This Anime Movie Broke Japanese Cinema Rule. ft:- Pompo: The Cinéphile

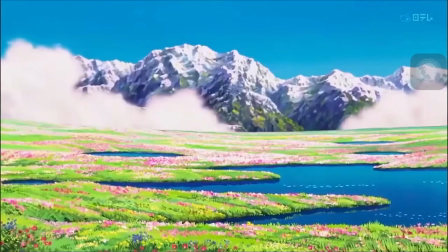0s
One of the beauties of Japanese movie is embracing the ma. If you don't know what ma is, you can say it is the art of silence.
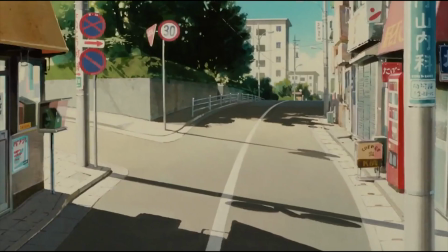6s
More, embracing the silence and the daily life of characters.
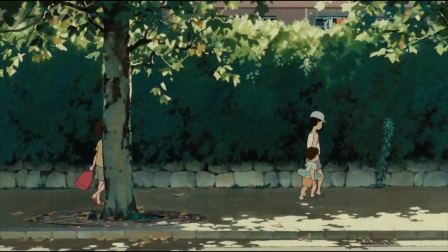10s
In this movement, you can say the character does nothing or just do the simple thing that they have been doing in their daily life.
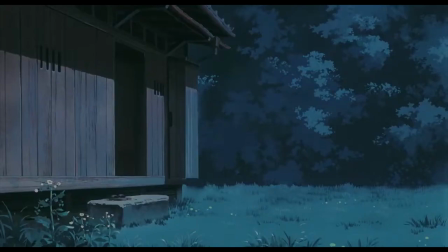16s
Studio Jubilee movies are the perfect example of this and you can see this kind of things a lot in other Japanese movie also.
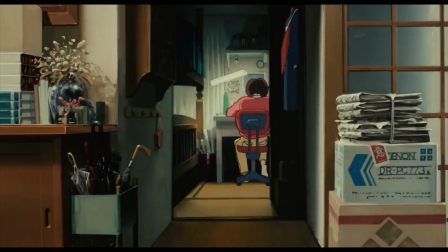22s
But what will happen when you break that rule? First, you might fail hard. Second, you might create something awesome that people will appreciate it.
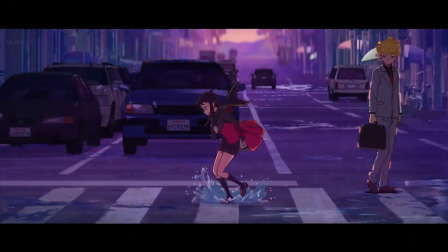29s
The crazy transition, fast and unique montages, vibrant color, a lot of time lapse and a fast-paced story that is made for the modern audience.
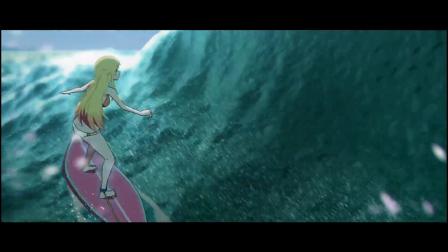37s
It plays an attention span of goldfish which is just 90 minutes because if it is longer than that the modern audience will be bored.
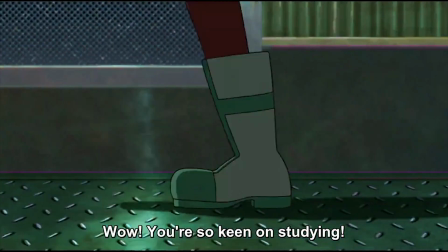43s
This movie is that that has broken the rule of Japanese cinema that is known for the ma.
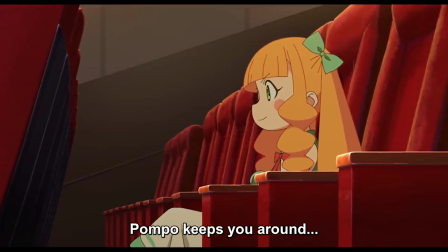53s
Pompo is a talented film producer in the movie called Nala Wood.
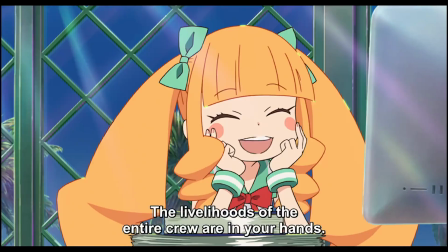56s
Despite her prowess to see through the potential of actors and staff, bring out their talent to the fullest, she has only been producing B-class action and erotic films.
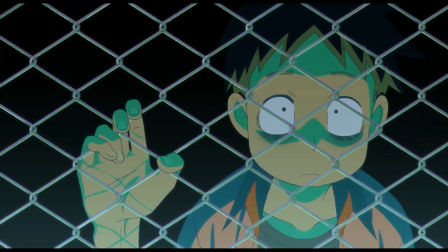65s
But this movie is not about her, but her assistant Jin, who is a shy introvert outcast with nowhere to go, who used movie to escape his reality like me.
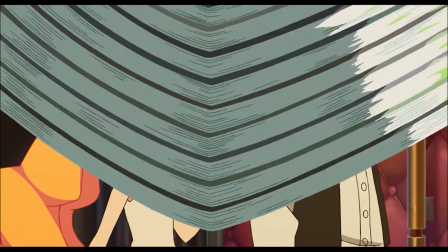72s
One day, Pompo asked this director to let assistant Jin read the tailor for the movie they were making. director of this movie pompo here also gene
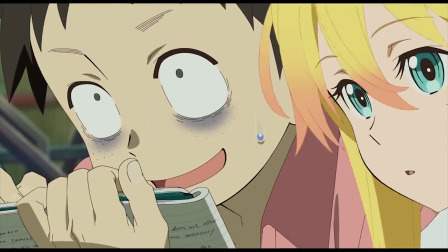80s
obsessive nature towards movie and how knowledgeable he is when it's come to creating movie through a very stylish visual which is just a peek of the ice
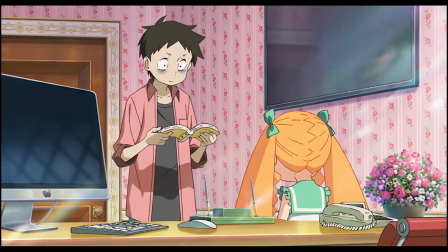88s
rock after that pompo gives gene the tax of directing a film based on the script written by her with the most famous actor and with a sexy lady look at her don't you
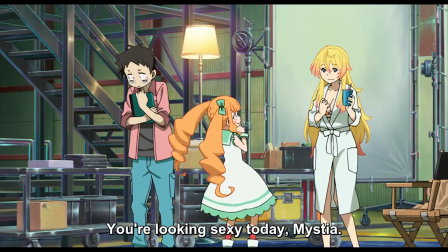96s
think she is sexy pompo agrees with me but she is not the lead she is the heroine of the movie
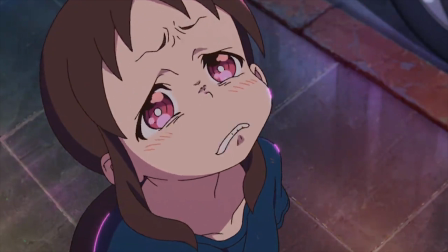104s
gene edith the tailor But this cutie is who is a newbie to the film industry. If I have to say about the story of the movie, it is pretty good.
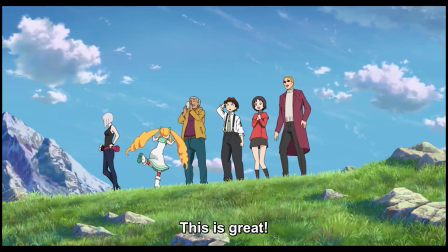111s
It is not out of ordinary. The director was able to tell the message clearly and every scene feel like it lasts for just the right amount of time.
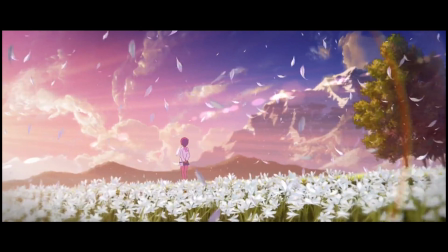119s
But what makes this movie amazing is the style and cinematography and why I think it gets the rating of 8.15 in my anime list.
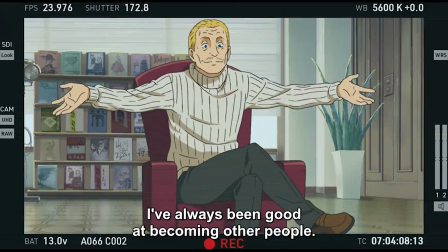126s
At the beginning of the movie, the director Hirao foreshadowed the character and their situation of them and what they will face in the final part of the movie. due
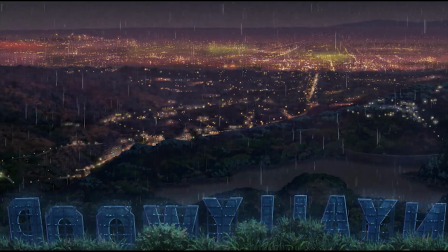134s
to the great filmmaking from the director hirao for example stabling shots that are wide and very late the wall of nala wood seems very
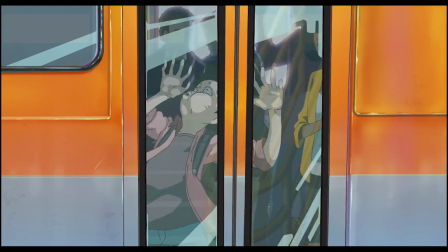141s
much alive plus with the vibrant color and the transition damn they were fancy as hell but i love it
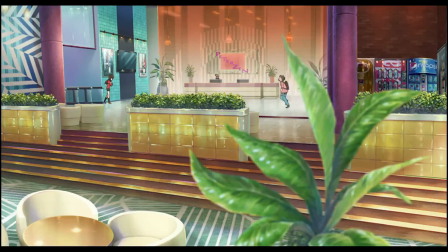147s
do you know which is the best transition of this movie this is yeah whose
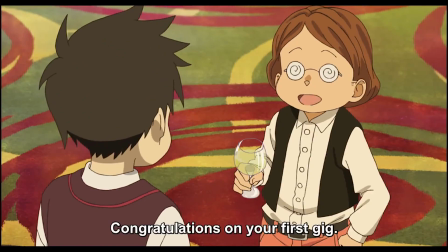153s
idea is to match god of pinching the belly and the design of the character they are simple but
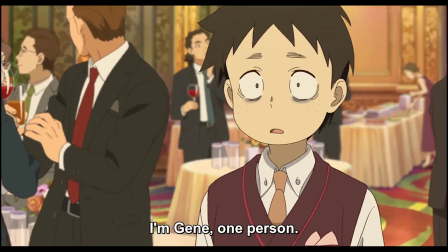158s
that's kind of help the studio to make these characters flow smoothly And how can I forget about the montages,
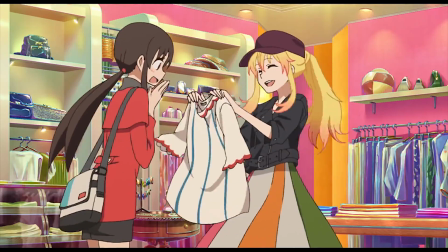164s
the progression of the newbie heroine was so intelligent on how to tell a story with visuals only and the perfect example of don't tell if you can so.
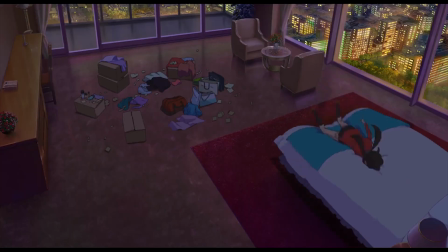172s
Which this movie philosophy is all about that.
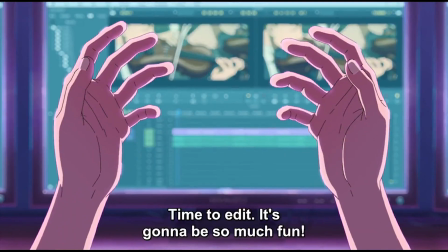174s
And if there is an anime that makes boring stuff like editing interesting which is boring as hell let me tell you, especially editing voice cover and filling them with clips.
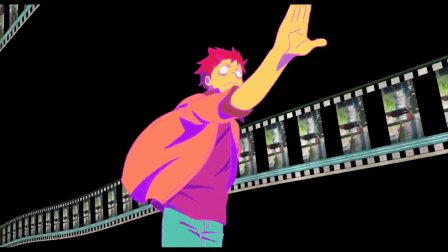182s
These shorts are like the gene the main character is fighting with the main boss in the dungeon.